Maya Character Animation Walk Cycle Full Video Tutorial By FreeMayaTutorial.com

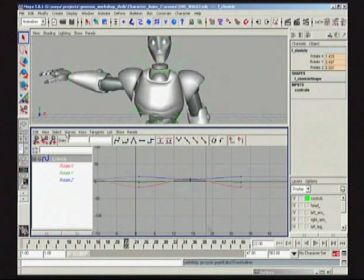[82:13]
I'm certainly doing my best now to also kind of think of the questions as they might come to you in your head and just sort of throw them out there as I'm thinking about it.
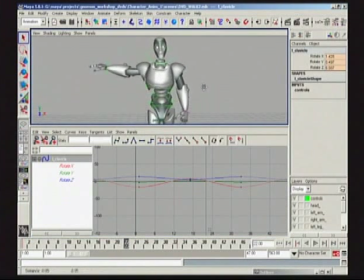[82:20]
Because some people might look at this and go, well, yeah, you kind of have overlap in joints all the time, and when I lean an arm forward, yeah, I always do like things not happening at the same time, which of course is very true, but not necessarily the best situation to have as an animator.
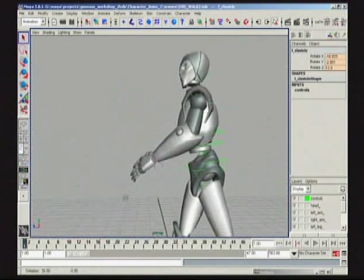[82:38]
It's just you're always just Johnny Offset. You just sometimes it's nice just to kind of hit a nice pose and feel it out. So let's see. This is quite subtle. You can see a little bit of overlap there in the wrist and the elbow.
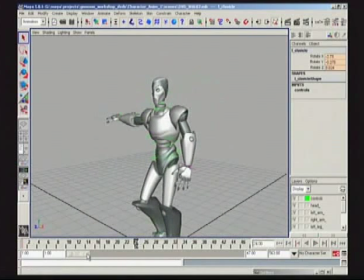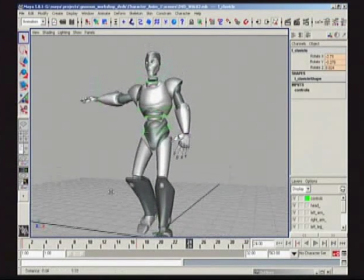[82:54]
Let's just see where we're at. Do a quick F check. And start analyzing our ideas here.
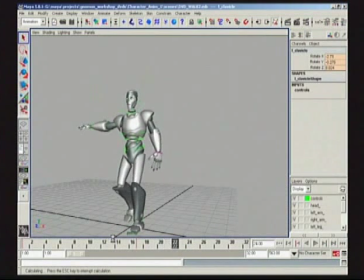[83:04]
Could be a case where we need to push it a little bit more. We need to loosen it up. Could be a case where it's feeling just alright.
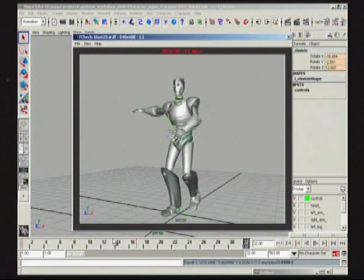[83:12]
It's quite casual. Nothing too exciting there. Now again, some people like to copy and paste. At this point, I don't know if I'm ready to copy and paste because I'm not sure if I even like this yet.
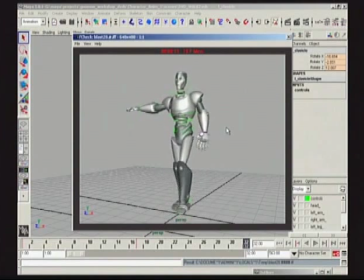[83:29]
And I'm not even sure if I think copying and pasting is going to make this as interesting as possible. Maybe, again, I just want to eyeball it because it's more fun just to animate sometimes than to constantly be copying and pasting. You'll go crazy if that's all you end up doing. So let's maybe break up the fingers.
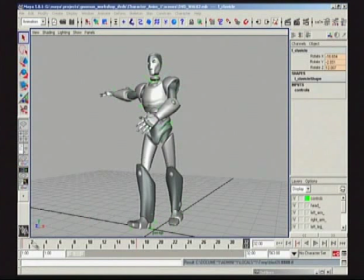[83:44]
Maybe I'm going to push the elbow a little bit more to kind of break it up. So let's quickly analyze how would we do that very quickly or as quick as possible.
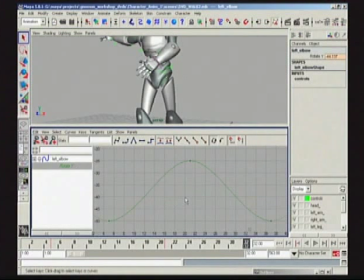[83:50]
Because we like our spacing. And I do like the feeling on the way back. But I think I could maybe push it a little bit more on the way forward. So let's sort of analyze that.
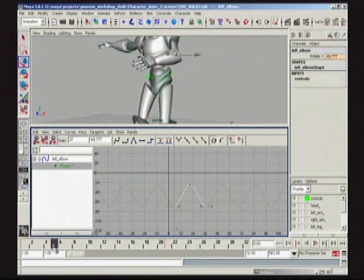[84:07]
You can see it's not hitting its extreme either right until there's a change. So the elbow basically, boom, hits its extreme at frame number 5. We could even break it up a little bit, make it interesting, because that's where the down position is on the body. It might snap the elbow, so it's snap,
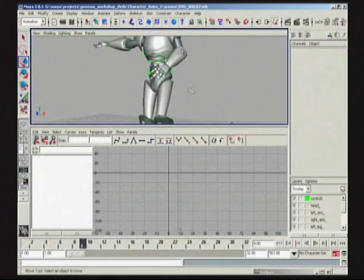[84:26]
boom, which will directly affect the wrist.
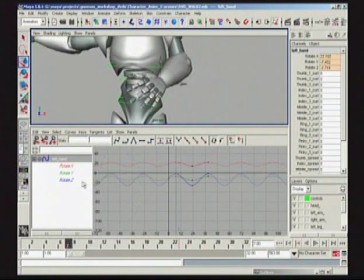[84:29]
And maybe the shoulders and clavicle don't have such a violent reaction because they're way further up on the thorax. This is sort of more dangling piece of information here. So let's try breaking this handle.
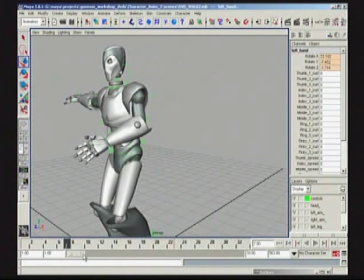[84:49]
Play this back again really quick. And let's see how this one feels now that I've kind of pushed it
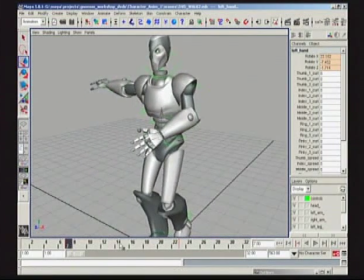[84:57]
might feel a little bit more jarring, a little bit more violent, but it's worth looking at.
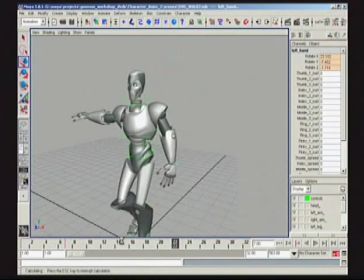[85:02]
And again, you can analyze your animation as you're doing a quick capture here in F-Check and see what you like.
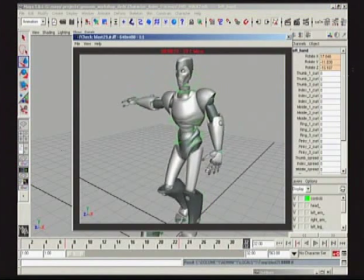[85:09]
And maybe you like it, but maybe you want to look at some things in your F-Check and say, you know what, it might be nice to kind of have nicer extreme. Let's go to our extreme. Frame number 7 on the wrist.
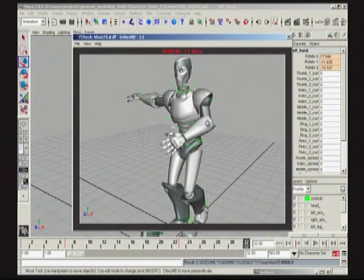[85:25]
Maybe I want to kind of bring it up more here, have it feel more like it's breaking. Maybe some bent fingers, something like this. I'm going to draw this in really quick here.
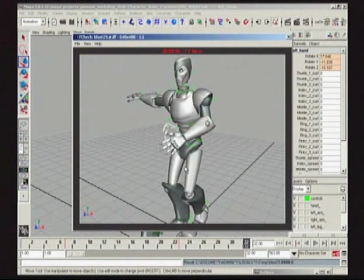[85:40]
Maybe you want to have the thumb kind of half bent there and scrub down 2 frames. Really have that snap of the wrist. Maybe have the fingers start to elongate or something like that.
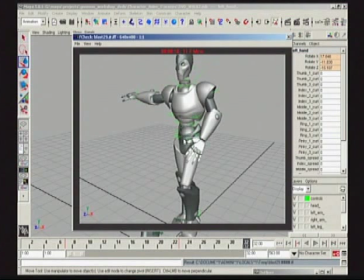[85:57]
And just sort of keep feeling it out. Have some drag there on the hands more. Anyway, it's a neat way to kind of really kind of check some ideas. And for those of you coming from 2D background like I do, it's a chance to draw again.
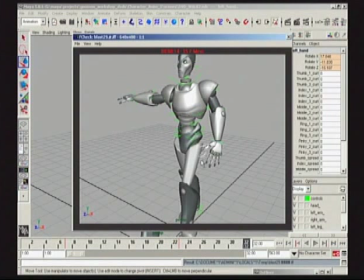[86:17]
So anyway, it's no big deal, but you kind of get the idea.